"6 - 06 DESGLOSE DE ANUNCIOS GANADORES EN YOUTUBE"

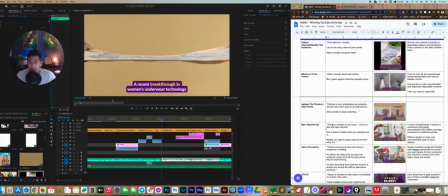494s
This makes you want to keep watching to learn more of what this is. Okay. So how we position this, a recent breakthrough in women's underwear technology demonstrates 96% better coverage compared to traditional panties without relying on bulky and uncomfortable pads or adult diapers, right?
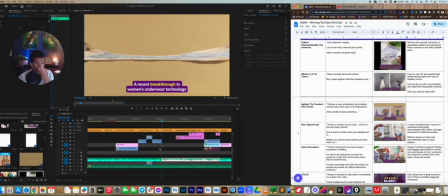514s
This is really important because right here, we still have that curiosity loop happening, right? A recent breakthrough. I think the best affiliates and the best marketers in the world are using some sort of mechanism,
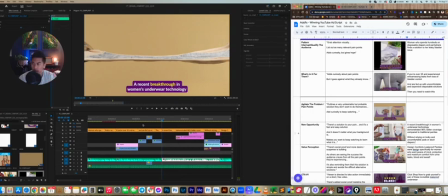532s
some sort of proprietary technology that's like kind of the vehicle of why their product is the best solution. Let's watch it one more time.
A recent breakthrough in women.
And I'm going to do that.
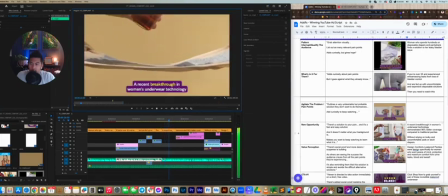550s A recent breakthrough in women's underwear technology demonstrated 96% better coverage from urine,
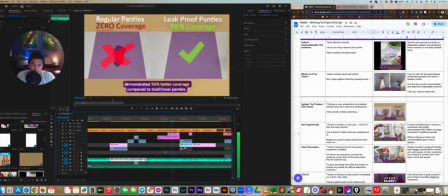557s blood, and sweat compared to traditional panties without.
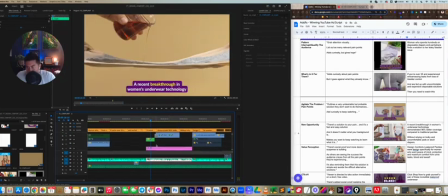560s
All right, so from a visual standpoint, I'm just going hard on the demos. I'm going hard on the visuals here. One thing that we learned is like, we want to make a really strong argument here.
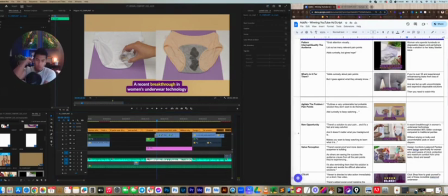575s
Hold on. All right, I'm back. I forgot to even talk about the visuals, but let's go back in a second. So here we really want to show off the demonstrations here. Like, this is one of the most powerful things.
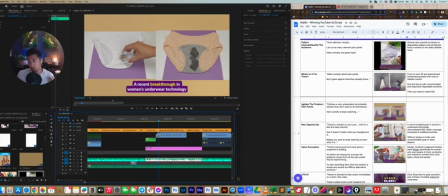591s
If you can demonstrate the product in use, over and over and over again, it creates a really, really strong argument.
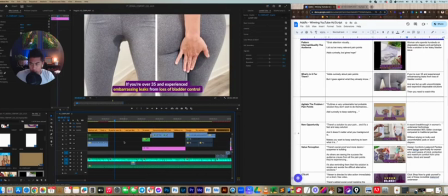598s
And going back to this shot right here. So after, you know, the initial hook, this demonstration, very, very powerful. Woman peeing herself, lots of split screens. You're going to notice that I use a lot of split screens just because I'm taking up more real estate on screen,
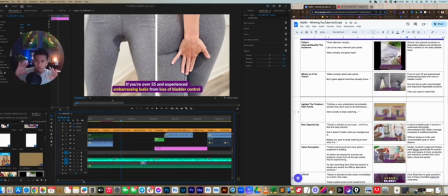618s
and it's more opportunity to capture the viewer's attention visually. Like I'm throwing a lot of different things at the screen.
Embarrassing leaks from loss of bladder control and are fed up.
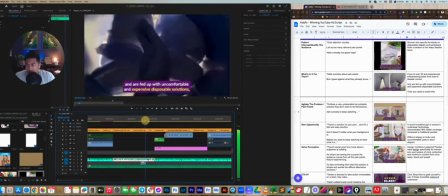630s
And yeah, so these are all just shot on iPhone, very simple.
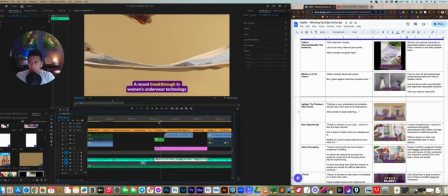635s
We're not trying to overcomplicate it. But going back to this demonstration, like we're showing the product in use, right? We're really trying to make an argument here at the end of the day.
Additional panties.
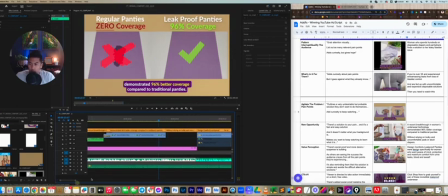650s
And so, yeah, this is that before and after shot of traditional panties versus this one. Meanwhile, also talking about this breakthrough. What is this breakthrough, right? We haven't even mentioned the product.
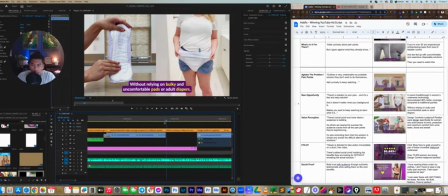665s
Okay, now we move on to the next sequence, which is the value perception.
Relying on bulky, uncomfortable pads or adult diapers.
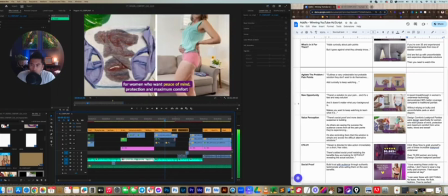674s Design Comfort's leak-proof panties were designed specifically for women who want peace of mind, protection, and maximum comfort from urine leaks, blood, and sweat.
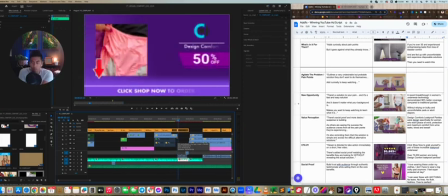682s Click.
All right, fantastic.
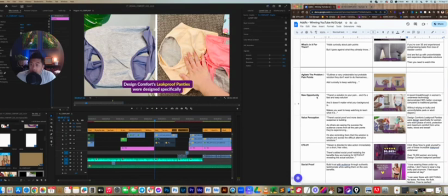684s
So once we've established that new opportunity, now we're introducing the product, okay?
Design Comfort's leak-proof panties were designed specifically for women who want peace of mind, protection, maximum comfort from urine leaks, blood, and sweat.
All right, so there's a lot jam-packed in that copy right there.
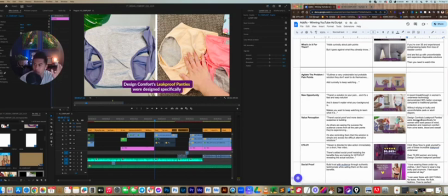705s
We're trying to hit those pain points, those keywords that, you know, the consumer wants to hear already. Peace of mind, protection, comfort, leaks, blood, and sweat. These are all the keywords that they're already thinking about in their mind and that they know.
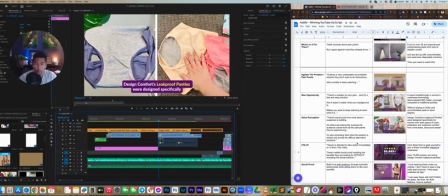723s
Okay, so from that copy perspective, you know, we want to include that in the script. Now, from a visual perspective, again, I'm using split screens here to, one, on the left, show the demonstration.